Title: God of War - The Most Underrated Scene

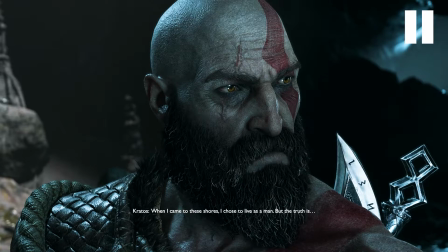Now I'd like you to notice that we very deliberately don't get a reaction shot from Atreus, who just learned the crucial information and the triangle we were talking about finally got broken for a brief moment. Again, what this communicates is that the camera is not impartial. It shows us Kratos' state of mind at any given moment.
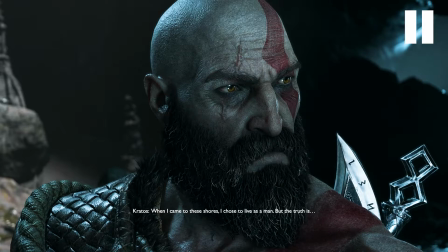This confession is not about the boy, it is about Kratos, and it always has been. It's his past and his fear that held him back all this time. Not as Atreus said, but exactly because he's afraid his son will turn out to be like him.
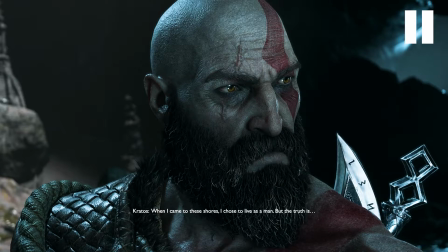In the next few seconds we will see his attention finally focus back on his son, realizing what the entire point of him telling the truth was. I urge you to look at Christopher Judge's amazing performance of Kratos here, as he awaits judgement from Atreus,
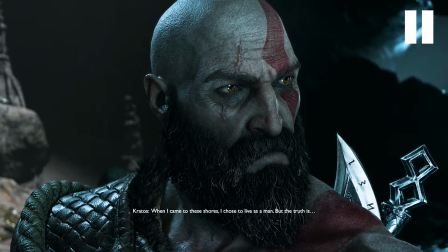and being surprised at his response, which is underlined by the music so well, but we'll talk about that a bit later. After this, he lets his guard down, further highlighted by letting go of the rope he was grasping all this time, reminding us of their dynamic.
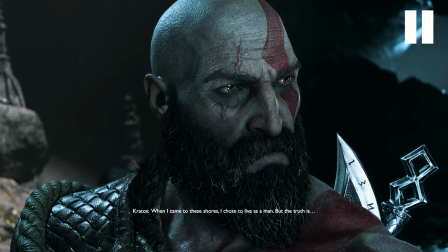The father carrying his son, but now letting go of that responsibility for a brief moment.
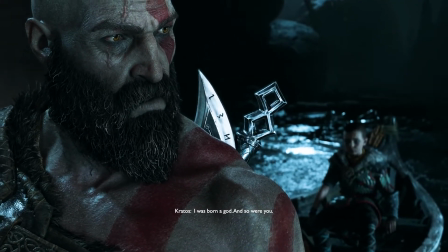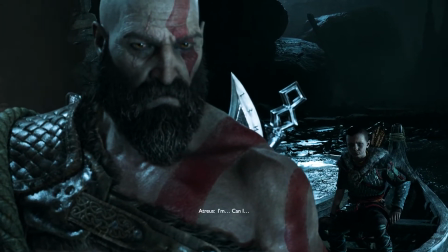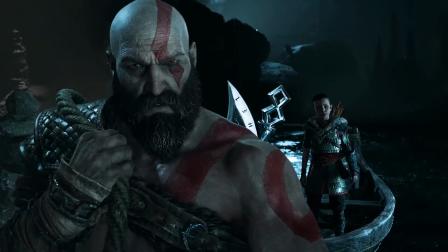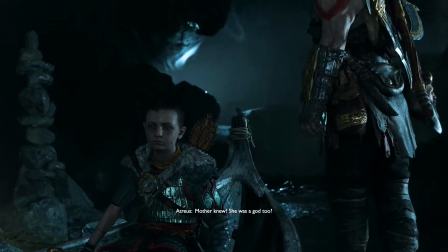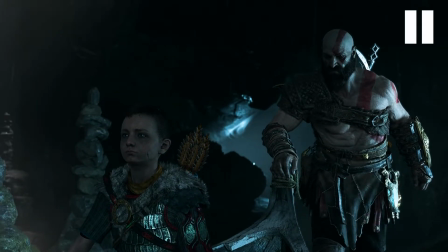Here Kratos finally lets Atreus have his moment, realizing he's a god, as he comes into the foreground and now starts driving the conversation. To reflect this, our triangle from earlier is mirrored, as the conversation is mirrored as well.
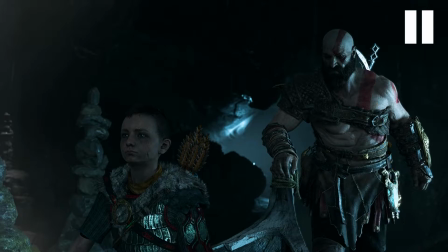Now it's about Atreus. Kratos still has a substantial presence in the frame, towering over his son, but now it is Atreus who's staring out of the frame to give us a sense of where his mind is.
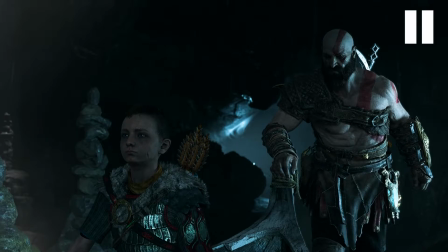Kratos is observing his son from behind, while he contemplates his godhood. the reverse of their relationship just a minute ago.
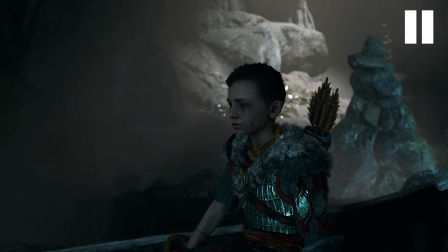For a few seconds we even get a shot of just the boy slowly sliding into the center of the frame to show us the sense of adventure he feels, maybe even forgetting about his father who is out of the frame for this shot, which is the mirror of this earlier one, when Kratos did the same. After this Kratos comes around to burst his bubble.
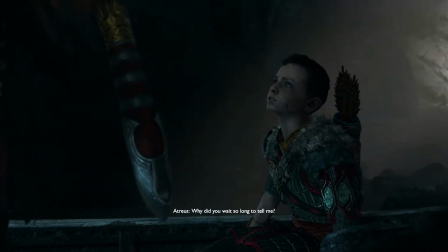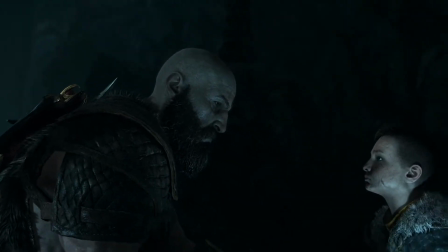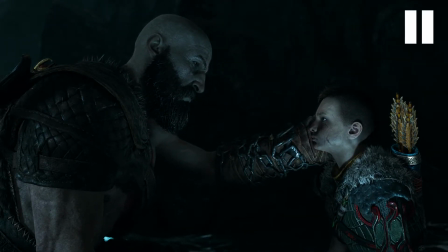Finally, we get the moment the entire scene was setting up for with the masterful blocking. All the guidelines I showed you always missed something. Either the characters weren't engaged with each other, lost in their own thoughts,
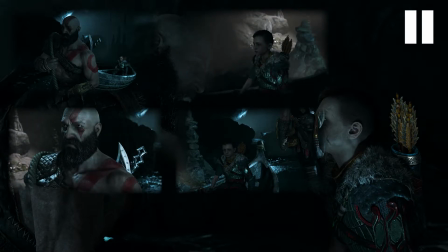or they literally blocked out the other person to contemplate the impact this has on themselves.
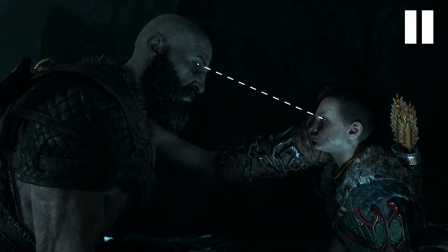But now finally, Kratos meets his son's eyes for the first time since he confessed, and this opens him up emotionally, which is much more important for both characters than the actual words said. Facing each other, eyes locked, physical contact, literally in the same boat.
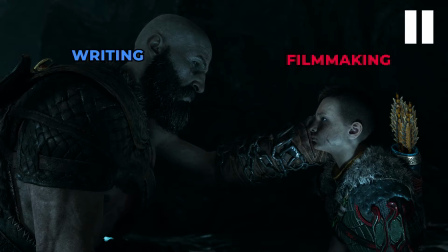This is what happens when beautiful writing and filmmaking go hand in hand to build up a cathartic moment. The last two minutes pay off for the player in two ways, and amplifying each other's effects.